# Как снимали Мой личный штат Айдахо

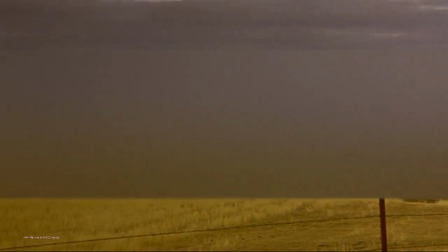The scene is repeated at the end of the film, only if you look at that scene, we're on a dolly track.
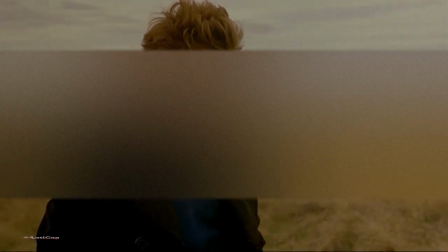It has a completely different approach, a much more formal approach.
I've been tasting roads my whole life.
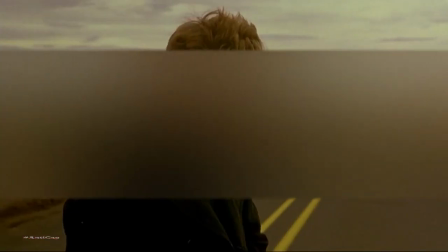This road will never end.
So those two scenes bookend the film. He starts at the road and he ends back at the same road. Only the approach to shooting those two scenes is completely different.
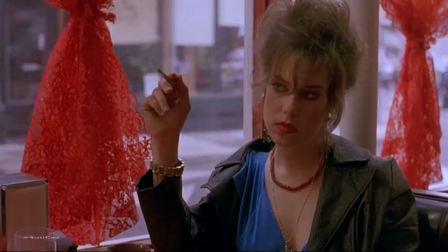Unlike his other films up to that point, this is a film where he moved the camera more. There was more dolling, there was more shifting of points of view.
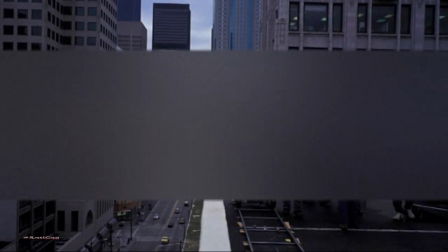We went onto the top of the highest building in Portland to shoot this, just a shot of, I guess it was the two of them on the motorcycle riding through Old Town.
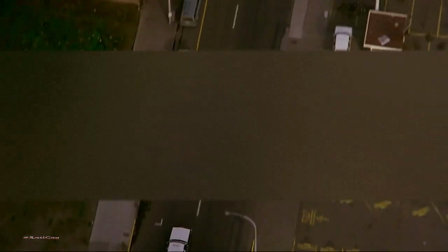And it was a wonderful eagle's eye view of the streets.
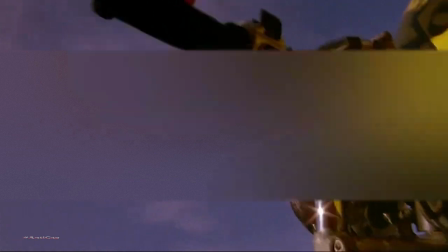And then he also wanted a shot from the brake pedal of the motorcycle, looking up at the handlebars.
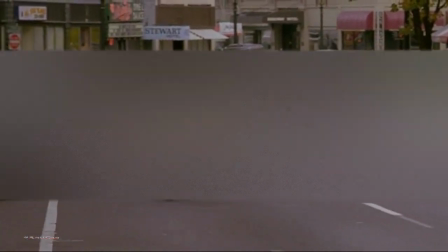being able to sort of maintain an unbroken mood and maintain a visual continuity, you know, that really kind of tested me. But it was also just a moment of pure experimentation.
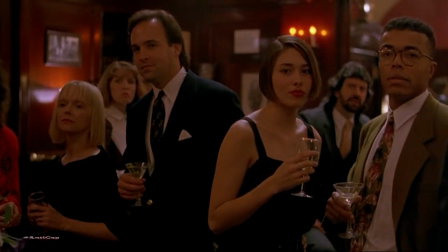It was the first time I really started skipping light off of the floors up into actors' faces. It was the first time I'd used contrast so heavily, black as much, you know.
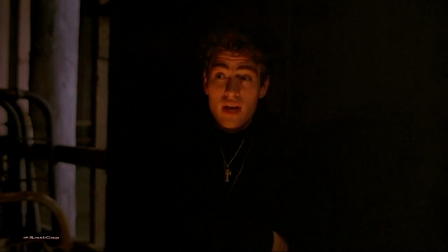It's sort of like, you know, what do you withhold from the frame and what you show? It's more powerful poetically to withhold information.
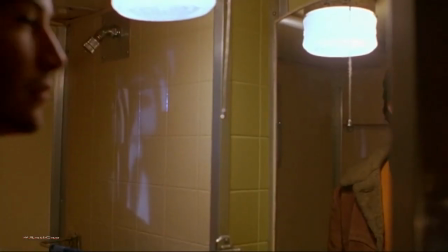And when we were sort of in these moments where drama seemed a little more epic, you'd put a little more contrast or edge, or, you know.
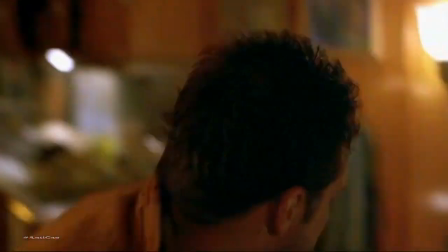It was the first time I was able to feel really in command of, you know, all the tricks that I'd sort of known up to that point. There were times when we did shots that were very, very considered,
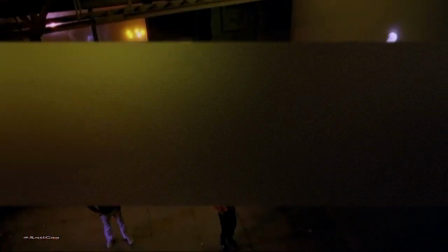like the crane move into the porn shop.
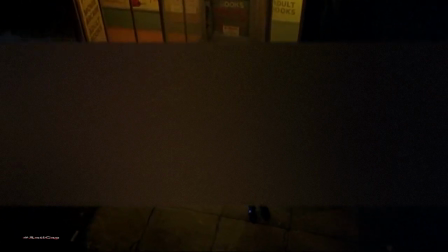It's a very, very considered move and pulls you into this world, this really dark world that when you enter it,
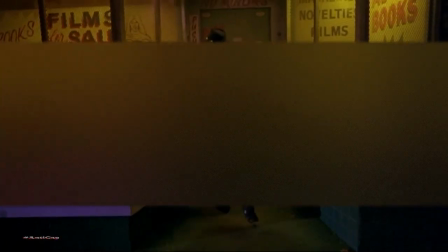you enter slow motion and it's surreal. There's blinking lights,
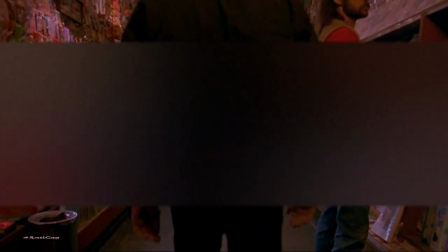there's scary guys, you're in slow motion, you're kind of entering a bit of hell.
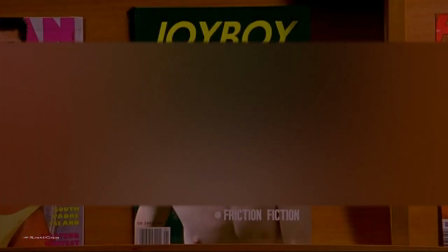But at the same time, once again, Gus offers comic relief by having the gay porn magazines come to life. I still have to say that's probably been one of the most entertaining design jobs of my career, was making those magazine covers.
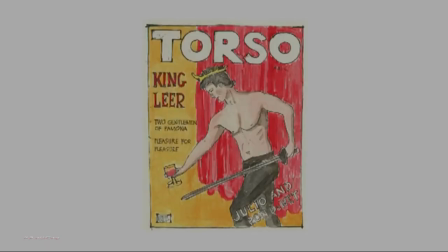This was in the sort of Stone Age when CGI was not available in any way to low-rent movies.
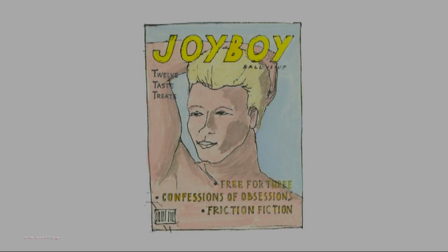And I'm pretty sure that it was Gus's idea that there had to be a sort of low-dollar solution to it. And I'm fairly certain that it was his idea what the solution would look like,
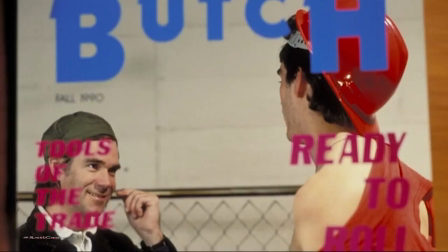which ended up being big sheets of plexiglass on which we
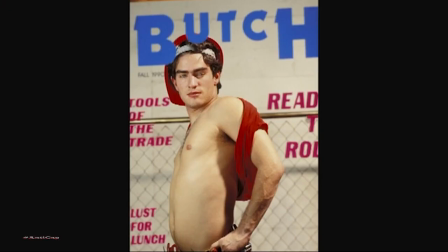stuck vinyl lettering and vinyl appliques to imply the fronts of the magazines.
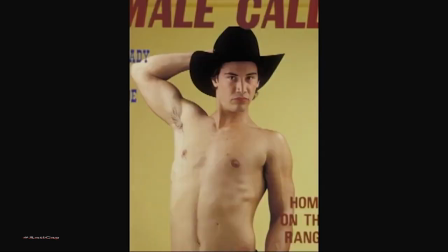Background behind it sandwiched the actor in between the plexiglass and the background. And there you have a living magazine cover.
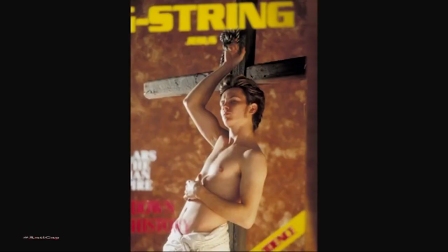We mocked up each individual magazine at a time, and around the front of it was sort of a kind of vinyl, I think it was like a vinyl wood grain pattern that resembled the wide shot of those actual shelves that were in the pornography store.
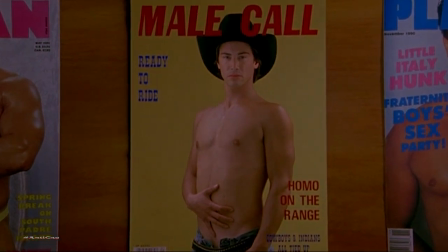And I just bounced light off of the inside. And the actors were really just really close to the glass like this.
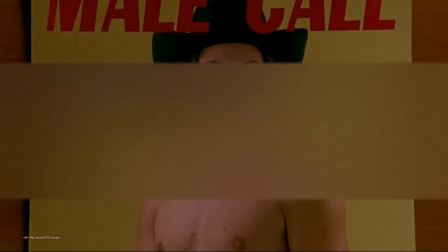It's when you start doing things for free that you start to grow wings. Isn't that right, Mike?
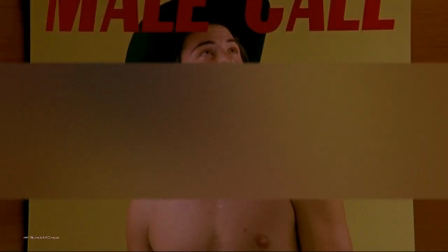What? Wings, Michael. You grow wings and become a fairy.
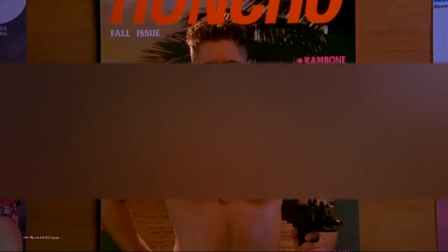What do you care about money? Shit, you got plenty of money. Why don't you just go ahead and do whatever it is that you do?
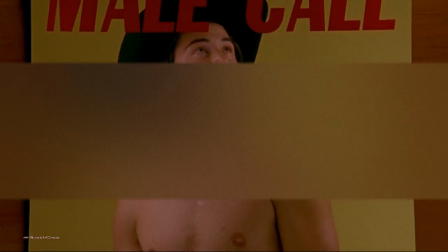You can only imagine what that is for free. Is that right, sweetie?
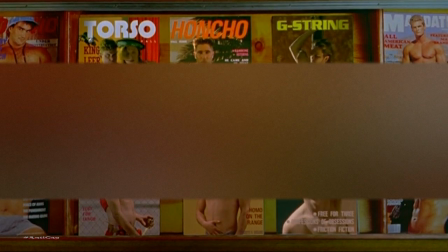I don't think anybody would do anything this low rent anymore, even on very, very cheap movies. But I don't know. I think it still holds up. Eric had been experimenting with this time lapse and coming up with really, really beautiful things.
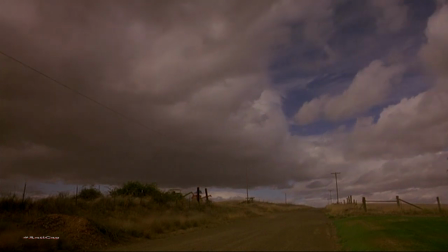Eric always had a camera set up. He always had a camera doing time lapse of clouds and mountains. To me, as I look at the film, the time lapse is really this atmospheric thing, and it's you know, it's done so early in the movie
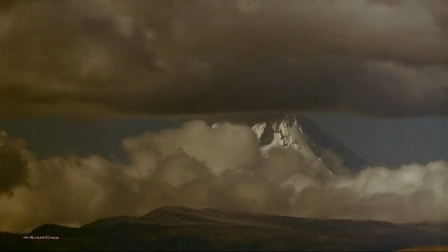that Gus sets the tone and he sets the convention for breaking form. Very nicely. It was an atmospheric thing that seemed to sort of go well, you know,
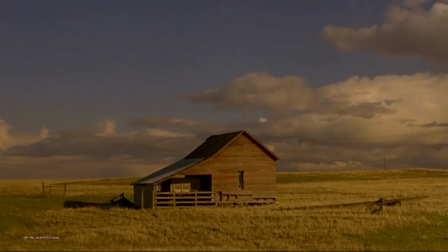in creating this sort of mystique about Portland, about the Northwest. You know, and in the end it was gravy, you know, these were gravy shots.
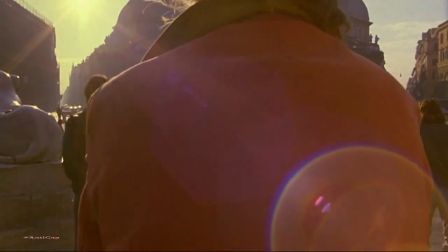There was a documentary aspect to this film, which required me with a camera on my shoulder
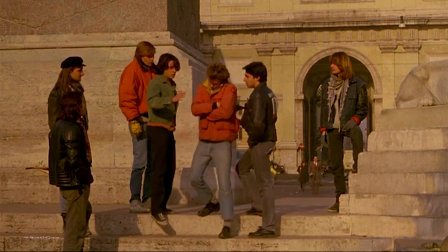to be able to you know, to follow River or to follow Keanu when they were moving around and improvising. There were times when I did shots where the light was so low and the focus was so critical that I literally had to touch River.
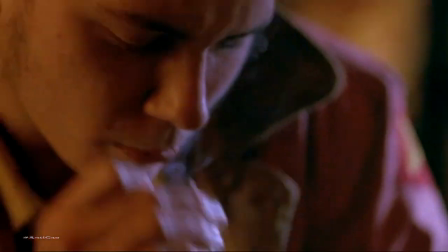I had to hold on to him and hold the camera on my shoulder in order to keep the shot in focus. I mean, I don't know how often you get to grab onto the actor and to do a kind of dance. River was a wildly
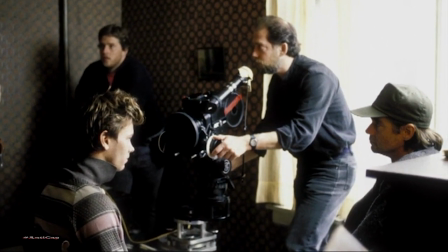ferocious and passionate, gentle and lovely soul, and to work in really close with him was a real honor. There were times when when it seemed right to work with just available light, me, the camera, and Gus and the actor.
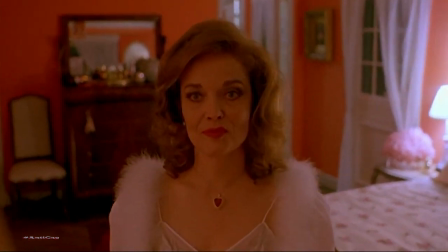A good example of this is Grace Zabriskie is in the bedroom with Mike.
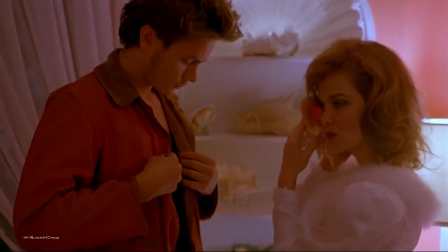It was just Gus and River and Grace and I, and we just used the practical lights for that scene. And I just grabbed the focus myself. There was no focus puller. So we were really kind of wandering around with the camera.
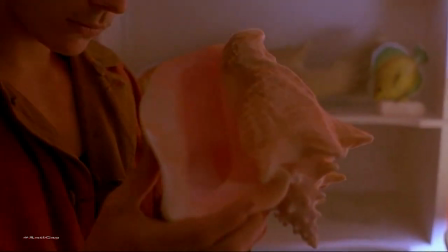You feel the intimacy because there's really no one around but Gus and I and River,
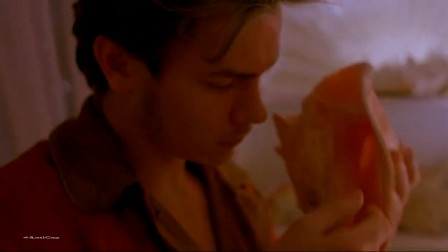and then eventually Grace. When River started doing his thing, it just transformed a lot of the work. Everyone could see that he was
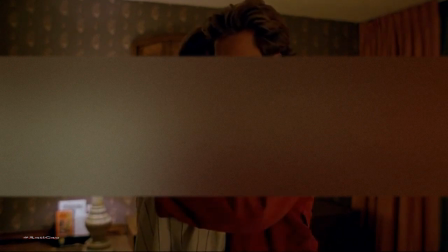just turning in such a tremendous performance, and he was so deeply into his character that I think the shooting every day and certainly the cutting responded to what he was giving us.
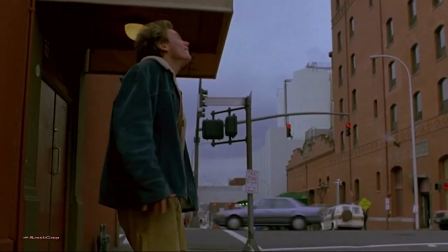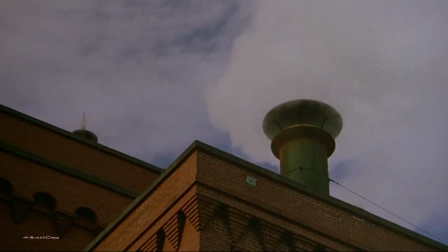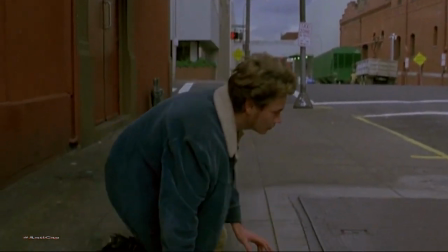River really came in and took control as far as
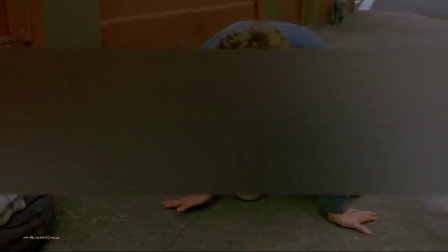the impact of his character and what that meant to the film as a whole.
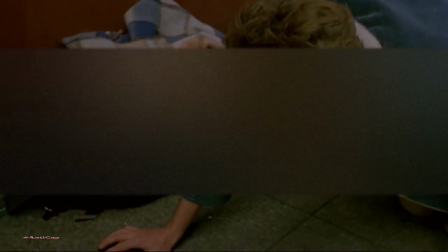I would even say that the film, as originally envisioned,
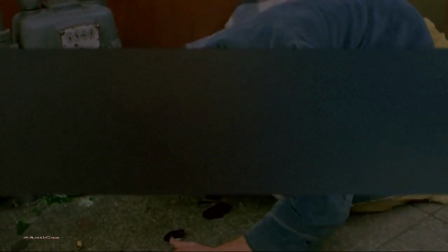wouldn't be described as the story of that character Mike.
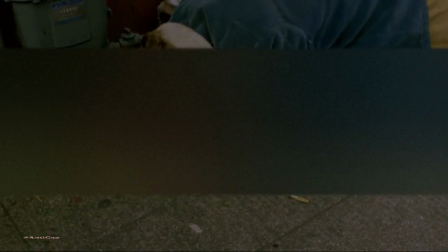That he was one character, a prominent character among this whole panorama of street kids and, you know, a view of life on the streets in Portland. But River really made it his own, and it was so overwhelming that I think the film went in the direction that it ultimately did for the better.